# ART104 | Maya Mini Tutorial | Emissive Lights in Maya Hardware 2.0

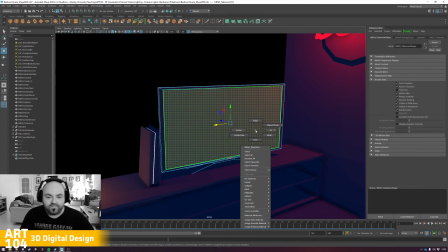12:24 So I'm just selecting this face, and I'm going to go to, excuse me, I have terrible coughing problems today. I'm just going to assign a new material. I'm going to stick with a Lambert, and of course I'm going to stick the incandescence up to white.
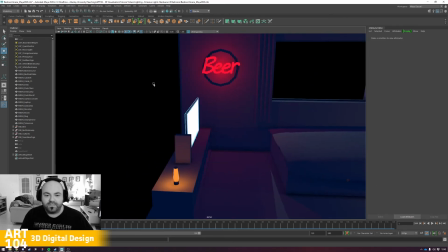12:38 And of course a television that's just giving out white light. It's a little bit boring, but we get the vibe.
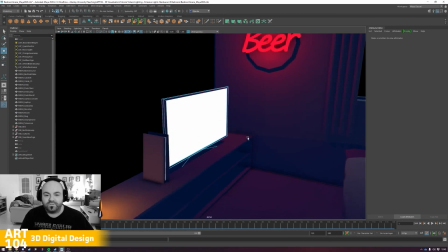12:43 And of course in this case a point light wouldn't really do the job. What I want here instead is maybe a ambient light.
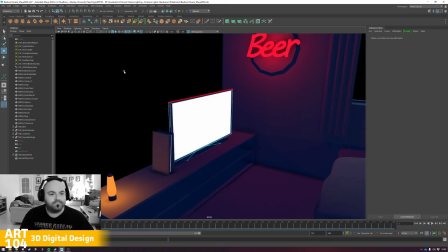12:49 Sorry, not an ambient light, a area light. So I'm going to go to create, lights, area light, and there we go.
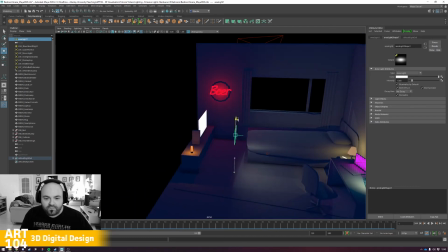12:59 Somewhere in the middle of the scene an area light has appeared, and of course what I want to do is of course move that into place.
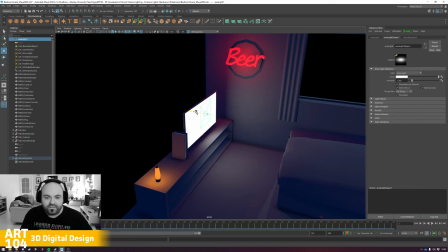13:06 And the area light in this case is perfect for that, giving that sense of direction. You can see here that it has the area behind it doesn't get lit, and that's great because obviously a television's projecting light out one way. And of course if we use that, it looks quite genuine. It looks like this TV is now giving this beautiful burst of light.
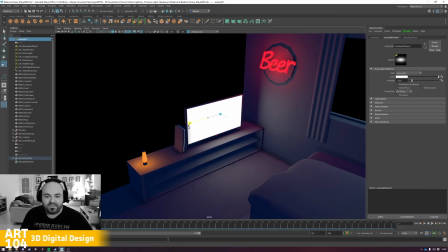13:25 And if you really want, you can resize that ambient light to match that television. You can see I've actually gone a little bit larger than I should have there. And I'll keep it about there. There we go. That looks fine.
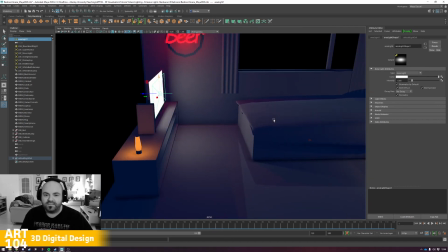13:42 And of course again, you can play around with things like the intensity. You may bring that down a little bit.
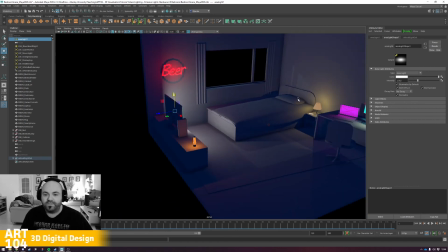13:48 If you really want, you can go all the way up, and you can see how that lights the scene up even further. You can imagine if somebody's lying in bed watching TV and all the colors are changing, you can imagine that light flickering up and down. Similar to any light, if you animate it, it just looks great. And of course that's really all it is.
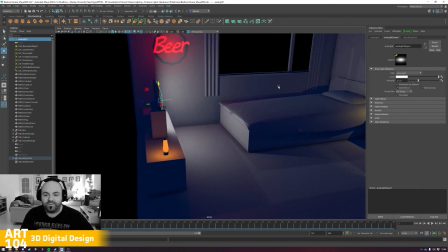14:08 There's not actually anything more secret to this. It is just about kind of faking it until you make it, and it absolutely looks great.
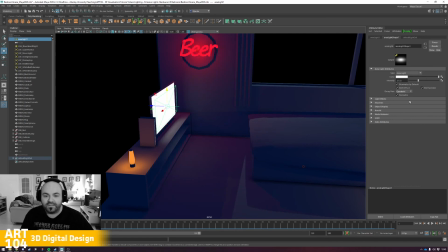14:15 And of course we can drop that down to things like linear or quadratic again if we want to kind of just play around with that intensity a bit further.
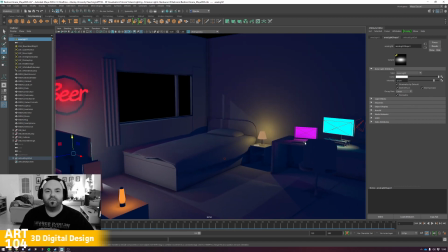14:23 Okay, so hopefully that explains that process to you. It's all about making sure that if you're creating a new material, that new material has an incandescent color. And then if you're using that, what you want to do of course is then match it with a point light or an area light, sometimes a spotlight depending.
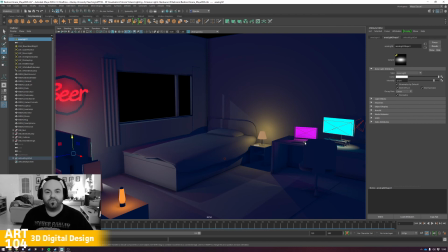14:40 And of course that's all about just basically creating the illusion that that surface is giving light out. And of course then what you can do is pair that light source to the actual object.
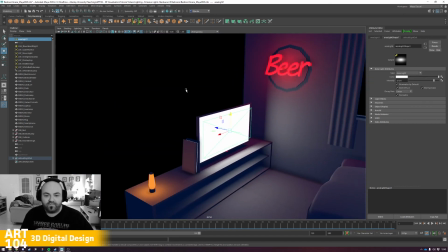14:50 And just do that one more time before I leave. Of course, what I want to do is I want to select the object I want to be paired first.
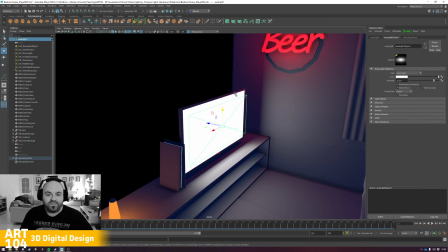14:57 So I'm going to select my area light to the object I want to lead. So I'm going to shift select the actual television, and I'm just going to press P on my keyboard for parent. And that's it, it's all done. Now if I look inside of here, I can see the mesh television.
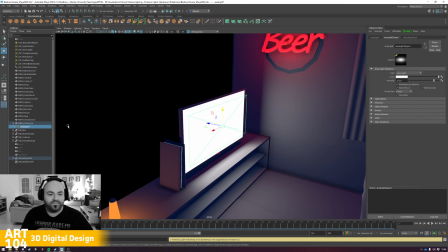15:12 Underneath of that, we can see it has a child, which is the area light, which means I don't have to do any more work. So I can still move that child independently,
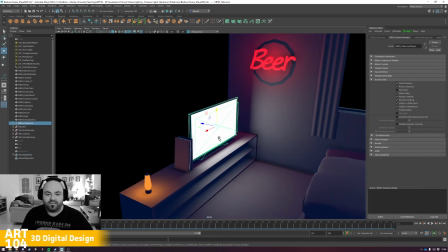15:20 but if I ever select that television and start rotating it,
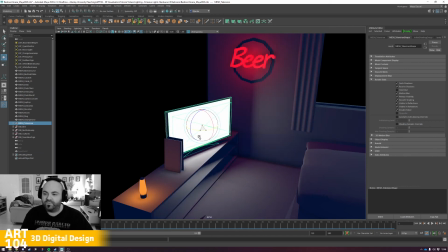15:23 the TV now comes, controls where that light's, what that light's doing, and that's exactly what we wanted from the very beginning.
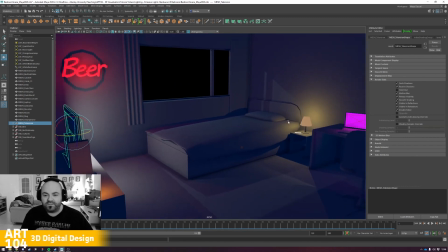15:33 In any case though, any questions, comments, anything else that you want to explain further,
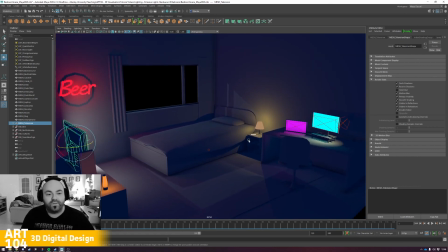15:38 just feel free to hit me up in class or in the sort of weekly studio meetings, or of course there is the end of week support sessions as well,
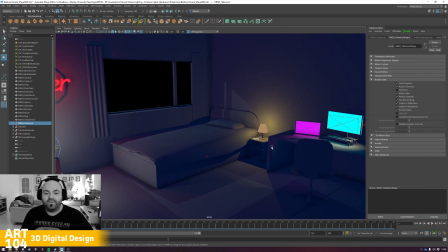15:46 perfectly fine. Alright, see you next time, and thanks for watching.